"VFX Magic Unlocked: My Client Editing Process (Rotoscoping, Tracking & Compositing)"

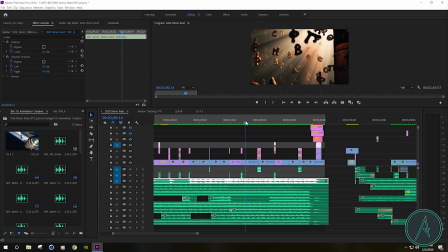And I don't know, it's kind of fun to play with these different transitions because it's not like it's a fade or anything like that. There's actual movement happening. You know, you got the zooms, you got slides, there's all different kinds of fades that you get to play with here.
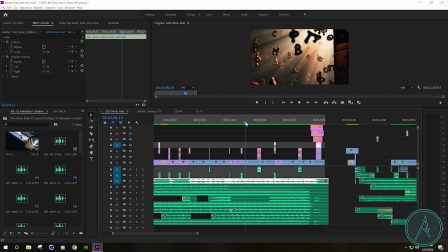And depending on the ones you choose, it really can add to the story that you're trying to tell, or it can completely take away from it. So
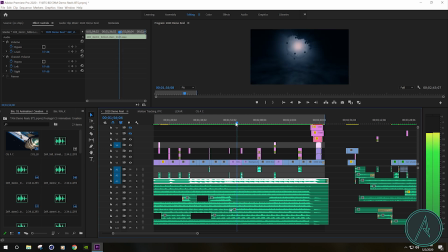for instance, this shot, it goes from an orb to these cool texts here.
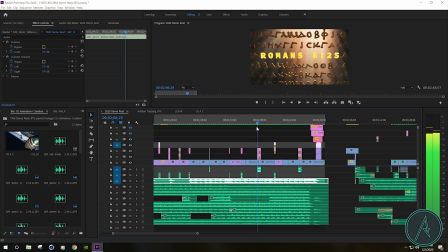And notice the camera starts to spin to the left and then back up. So I chose to push that orb
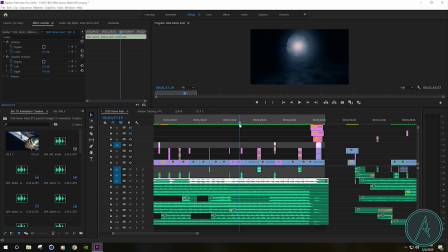in the same direction that the camera for this next shot would eventually move. And I think it works great. It completely blends it together.
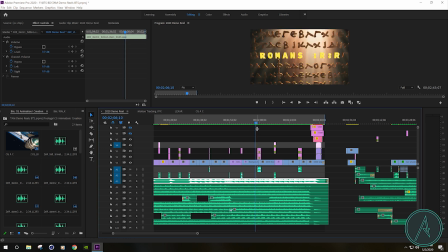Now for this one, for the next shot, so it goes from the cool text to here, the camera, both of these shots have a camera that pulls away from it.
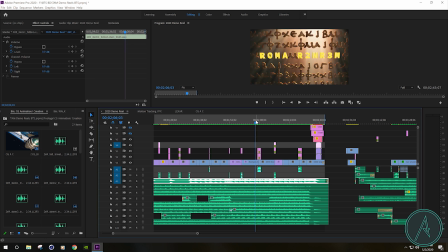So having a transition that zooms away, just like those cameras, it's another great way to really blend all those pieces together. Because I mean, you totally could just leave it as a cut, and yeah, it would.
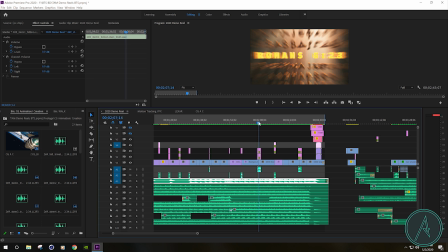I guess it would work, but why? Why do that? Same thing as if you add like a spin or anything else like that. It doesn't work. You know, it doesn't fit. It doesn't feel right. It doesn't look natural. So that's the whole thing, is trying to make it all look natural when you're editing these pieces together and trying to tell that story.
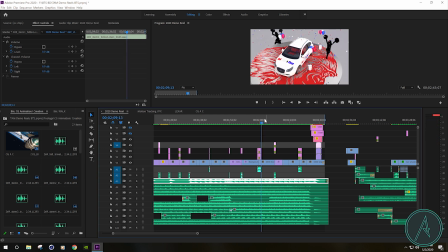And boom, that looks great. We seamlessly transitioned into the next shot. And then of course our cool little rock and twist on this one.
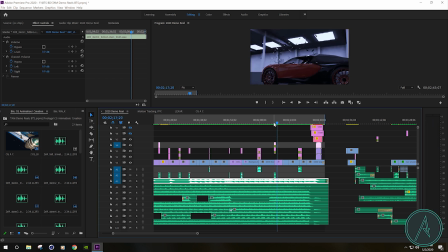Yeah, it's beautiful.
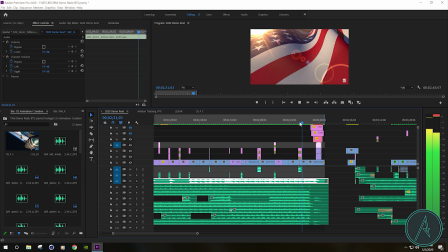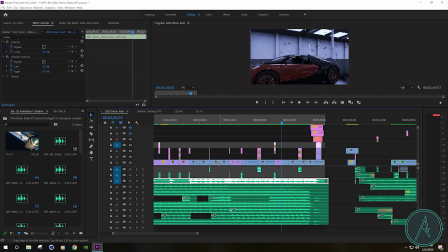All right, so that's basically all the little pieces for this demo reel for them.
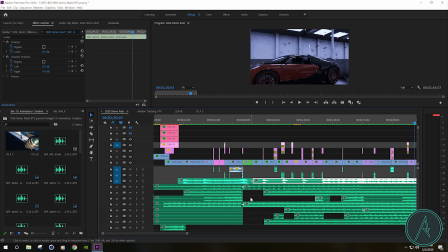Again, we have the custom score that I built for this actual piece, and then editing all these different pieces together accordingly, starting with these opening shots that can take a little bit longer because the soundtrack is a little bit
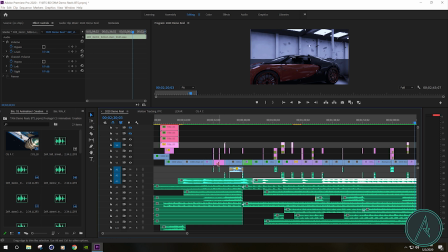slower in the beginning. And then, of course, we pick it up. And then, of course, we have that smaller piece in the middle where we can take a breath. And I show those smaller pieces that we can take a little bit longer on showing.
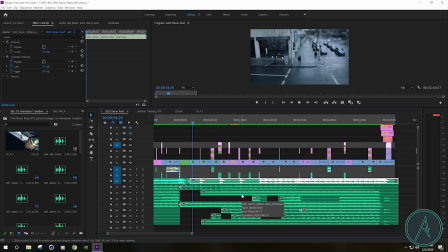And, of course, the action just continues to build after that.
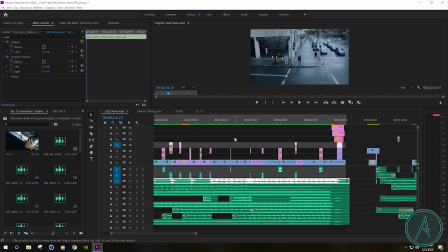It's a very tricky and complex process of figuring out how you're going to tell a story with all these different pieces, with sound effects and different visual effects and score to make the final reel.
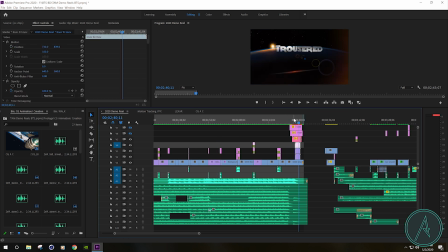Now, let's talk about the one last piece here. I wanted to be able to end the video with something that was interesting for people to look at, and that clearly stated, okay, this is their demo reel, this is their thing. So I have it so that these texts actually animate from a fade into the shot.
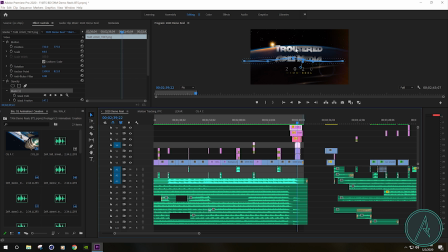And with these masks, it actually makes it look like there's a lot more texture than there actually is. So it looks like the light from the sun might be hitting it from the back and kind of illuminating it in different areas. Same thing for this text down here. I have that same type of a mask going on.
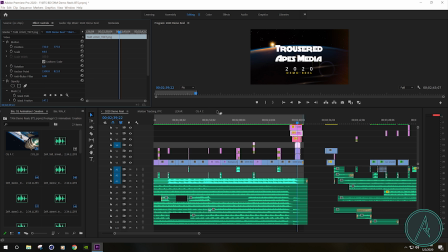And the whole idea is to go from something that looks like this, where yeah, it could work, but it's not interesting. It doesn't really fit with the story that we just told. So adding in that extra layer of depth to help finish off the actual story, it really fits with the overall theme that we just watched.